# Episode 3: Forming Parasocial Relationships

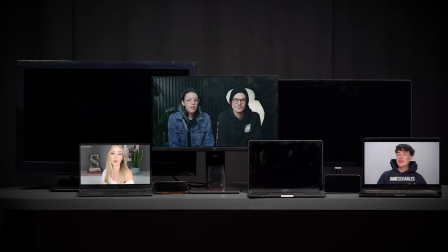0:02 Hello guys welcome back to my channel. Hi sisters. How do you even say like what's up guys? Like do we even say that?
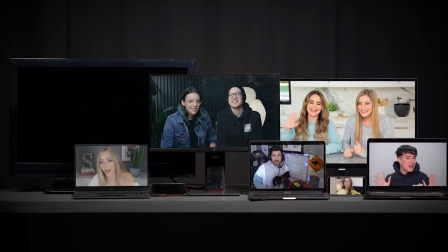0:07 Hey guys it's Justine and I'm here with Bro today. Alright what's up MKBHD here just wanted to talk.
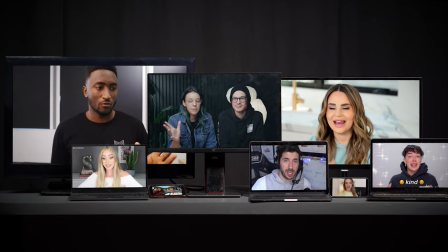0:12 Just me and you for a quick minute.
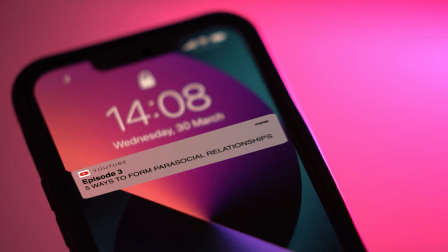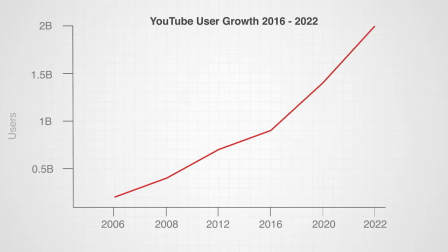0:24 As YouTube grows so does the number of viewers. This increases the number of individuals who could potentially form a parasocial relationship with a YouTuber.
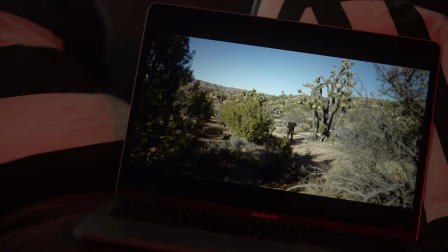0:32 YouTubers engaging with their audience is vital for the growth of their channels.
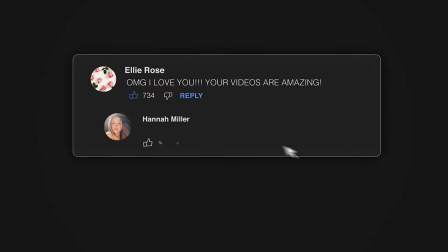0:38 It is directly beneficial for YouTubers to interact with viewers who consume their content.
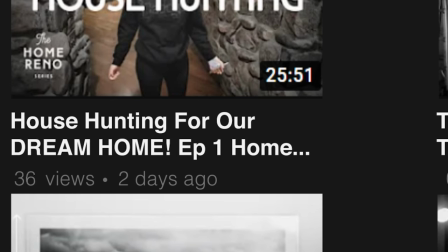0:45 This allows them to maintain more recurring viewers in their videos and build a community around them.
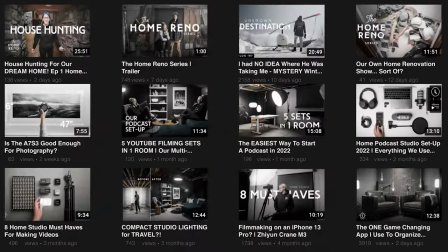0:51 So how does a YouTuber create a parasocial relationship?
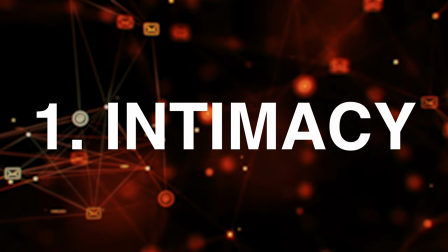There is a vested interest in sort of developing these parasocial relationships to keep people coming back and watching more videos because at the end of the day a lot of these youtubers are doing this as a business you know they are they are doing it professionally um and so they got to pay bills you know you got to keep the lights on yeah the the key in in social media content creation is to establish more intimate relations with audiences so forming intimacy is key in that sense and how they do this is actually so as youtube says like they broadcast themselves and they broadcast more intimate selves in a sense for those creators like they engage with their audiences and do q a's and they answer more private questions from the audience because audience want to know who that creator is and so they kind of need to explain who they are in real like what they like, what they don't like etc. Vloggers believe that it is important to share one's life and feelings with others, even strangers,
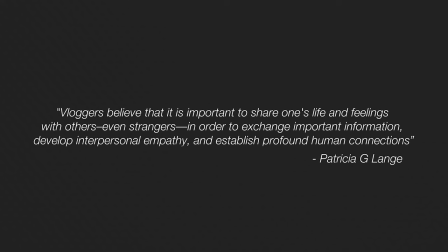2:08 in order to exchange important information, develop interpersonal empathy, and establish profound human connections.
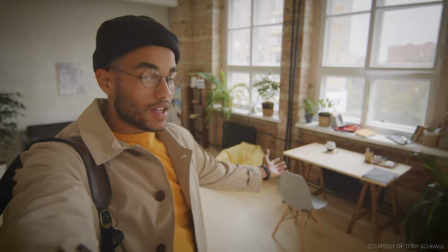2:17 This practice is especially noticeable in lifestyle vlogging, whereby the viewer accompanies the YouTuber on their day-to-day activities.
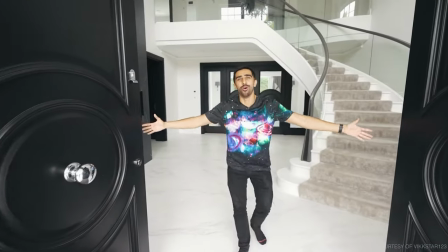2:25 Hello guys and welcome to our brand new home.
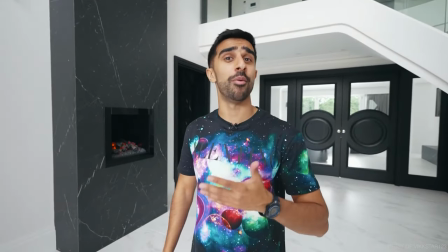2:29 When a YouTuber brings their audience into their private and personal space, such as their home, it builds trust with the audience.
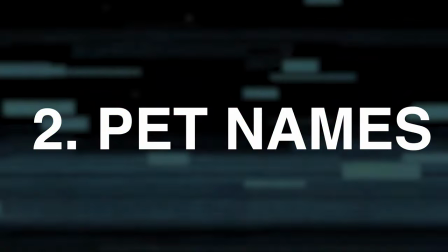2:36 Often YouTubers will begin their videos with the same saying.
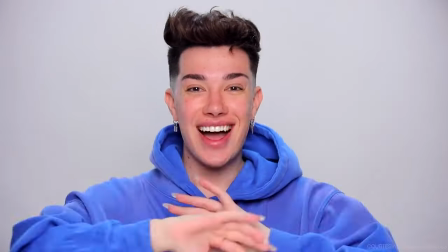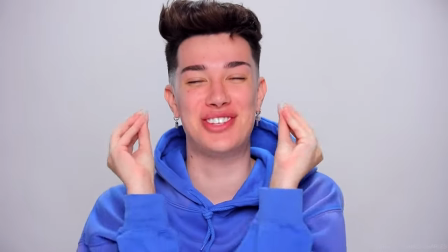2:45 This use of repetitive introduction builds brand continuity between all their videos.
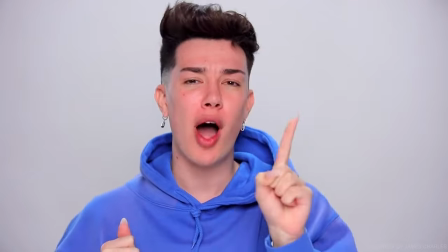2:53 Doing this, the YouTuber is giving a name to their audience, which in turn creates a bond between the viewer and the creator.
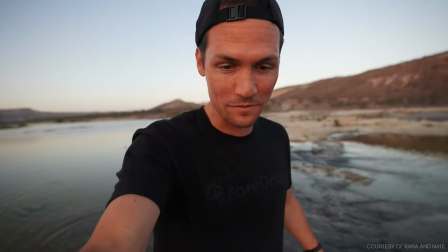3:00 YouTube content creators who do this, purposely or subconsciously, do it to further their relationship with the viewer, making them feel like they are being directly talked to.
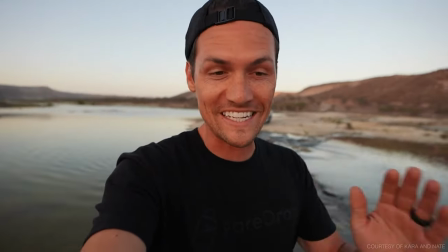3:08 Furthermore, engaging and building parasocial relationships. Very important aspect, that's the thing that creates a sense of community. So community is also very important.
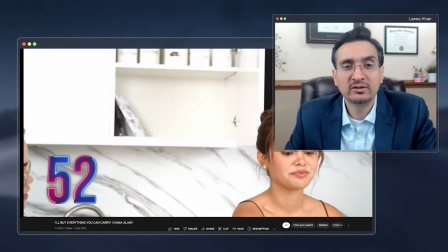3:21 There's lots of research about it. The people don't only go there for watching YouTube videos. They also go there to read the comments because that's interesting.
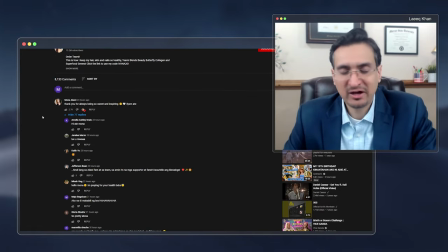3:28 That also tells you like what's going on. So comments, likes, shares are very important.